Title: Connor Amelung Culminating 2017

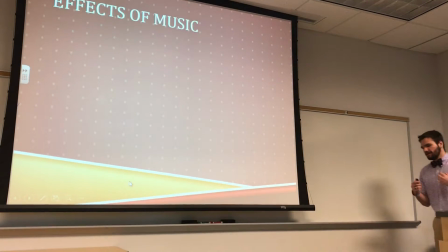So as you can see there was a very big difference from going from basically silence as they're setting up
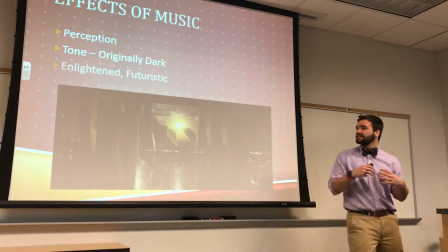to now you have this light and airy and sci-fi futuristic sort of feel to it.
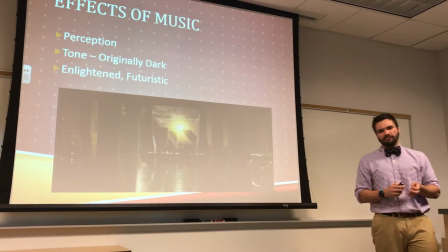And thinking why Ridley Scott would decide to do that,
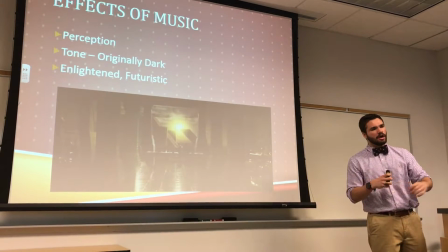it makes a lot of sense because a lot of themes explored later on in the novel are how these androids are becoming more and more human and,
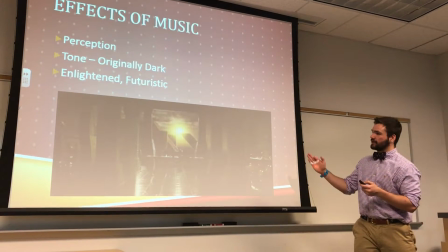like, again, blurring the line between what is human and what isn't human. So this scene right here sets us up to be empathetic towards the androids and stuff like that.
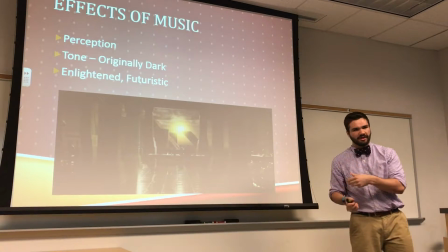Because if we came in this dark, gritty scene and immediately saw Rachel then, we would be like, oh, well, obviously we should just kill all the androids.
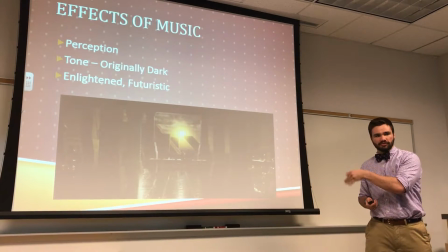But this, as it sort of confuses Deckard, the main protagonist, it also confuses us into, well, what do we believe?
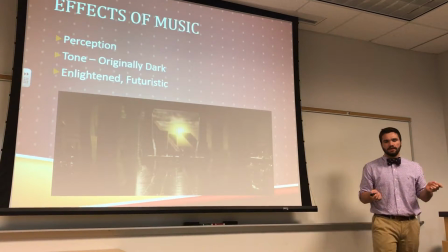What do we think about all this that's going on? Which is clarified at the end of the movie.
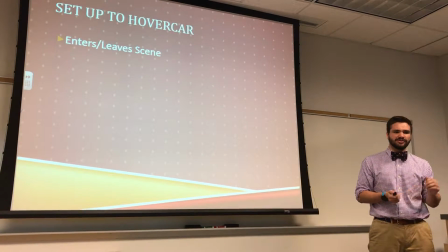And then there's also a hover car, which really doesn't do much, just used to enter the scene and exit the scene.
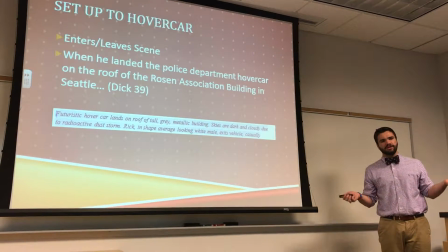The book mentions it, I mentions it, but there's no sound. So what do you have to do to try and make the sound of a hover car?
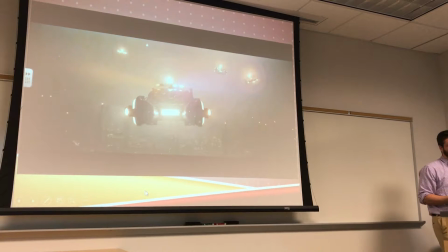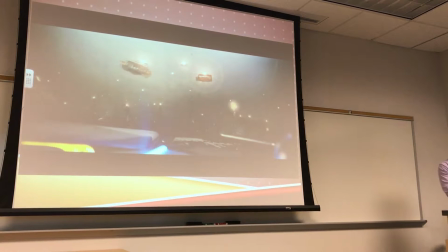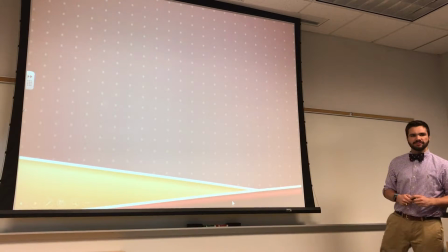So as you can hear there, we don't really have hover cars in real life, so we can't just go out and record one, which is really unfortunate.
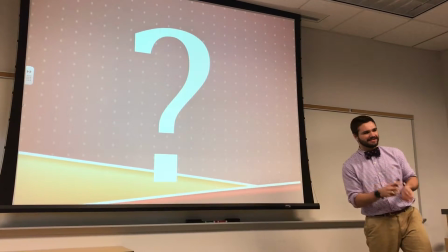So how do we take this sound that doesn't exist and make it exist to put into the movie?
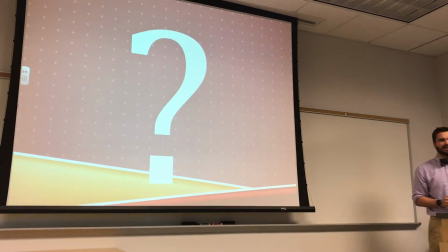Well, if we think for like 2 seconds, we can think of something that we see every day that sounds basically very similar to that.
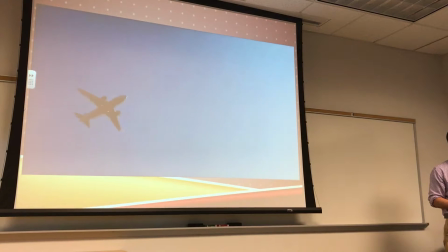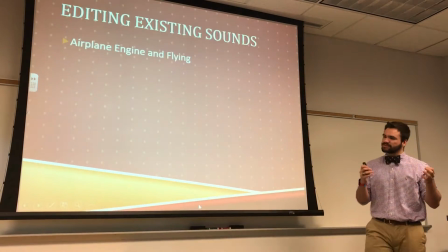Airplanes. So that was a very different sound than the one that you heard in the hover car.
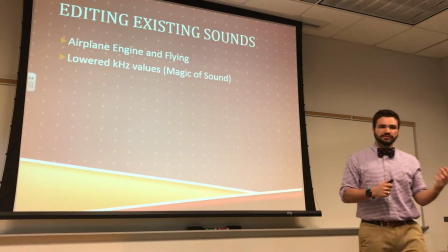But what you can do, and what the sound engineers probably did when they were making the original Blade Runner,
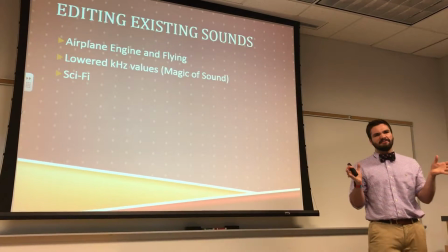is they lowered the kilohertz value and then add a little bit of sci-fi garbly to it to make it sound much more sci-fi.
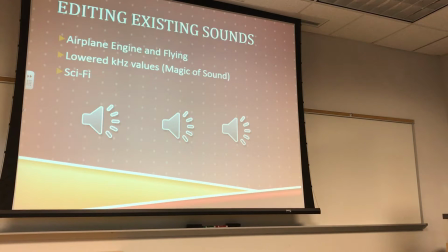And so I decided to play my hand at that too. So I went in on Audacity and I changed the airplane recording and made it sound, more futuristic. So just for comparison's sake, here was the original hover car. Here's the airplane.
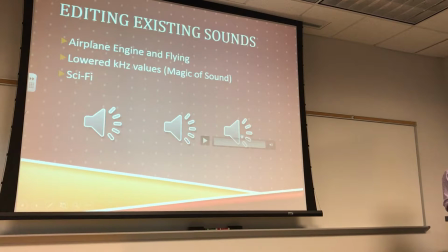And then here's what I made.
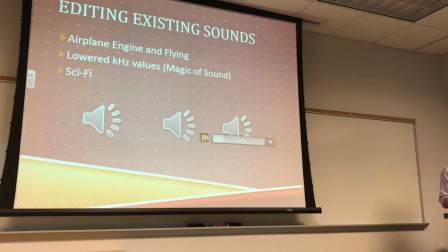So again, it's just trying to get it closer and closer to what what the director imagines that it will sound like.
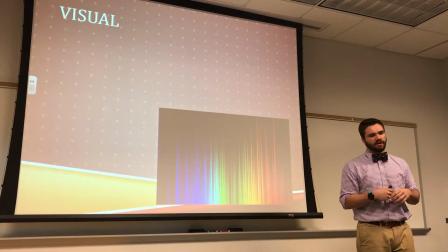Just to overall, again, fit with the entire tone and feel of a science fiction movie. Now, visuals. Visuals are something that do not exist. All you have is black and white words on a page, and very rarely do you have a full description of visuals.
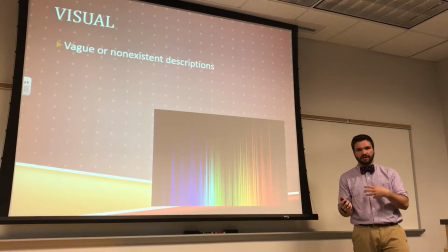All you really have is maybe like what the characters look like, maybe a little bit about their setting, but otherwise not much.
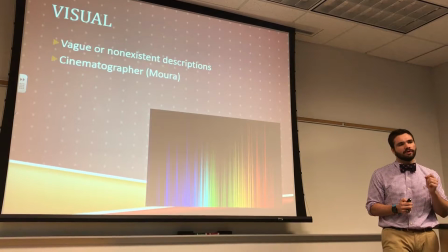So it's up to the cinematographer to really figure out what's going on, what do we need to put into here.
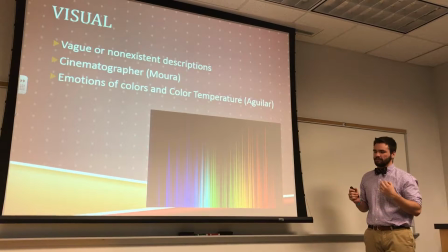One very important thing that I found in my research was the emotion of color.
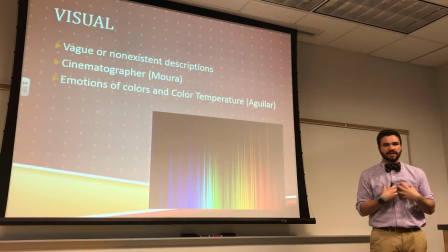Basically, the colors that you see on the screen can frame us up to feeling different emotions, depending on the color.
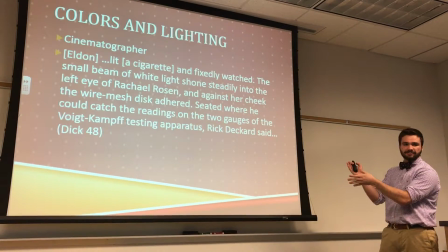And so again, it's up to the cinematographer. This is the same scene again as they're setting up for the testing.
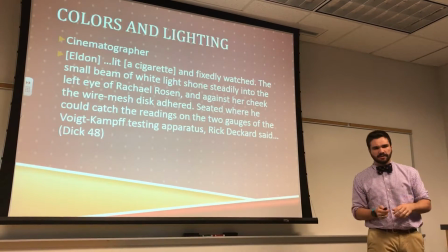There wasn't really anything except for, the high stakes sort of tense jive that I was getting from it. And you have to sort of enhance the themes of it.
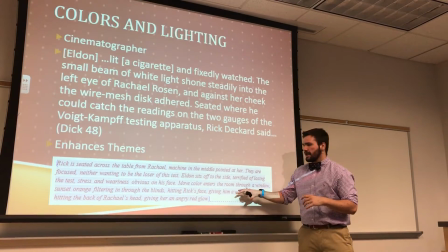So I decided to do that a little bit, and I added color to it. And I basically said it was a sunset orange coming in through the back window.
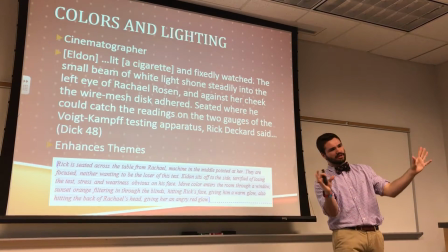It was hitting Deckard's face, giving him this angelic glow, almost a protagonist hero. Oh my God, Sammy.
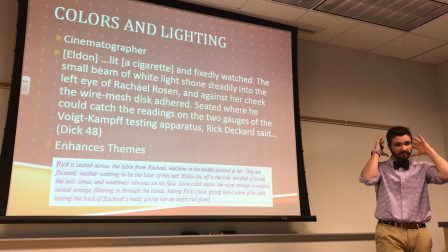And I compared it against Rachel, where it's hitting the back of her head, giving her this angry glow.
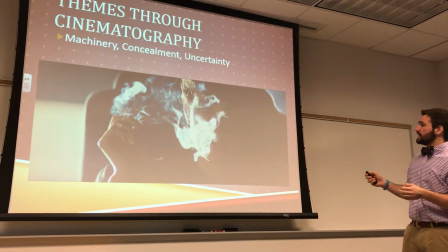So I was wrong a little bit. How it worked for Rachel is it had sunlight coming back through, but instead of sunset, it was sunrise.
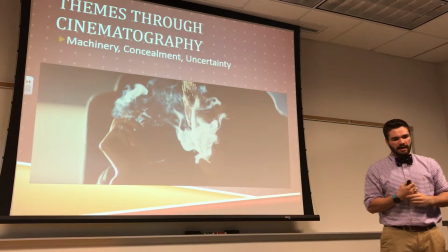So it was much more whiter, bluish color. And instead of antagonizing her, it sort of distorted her.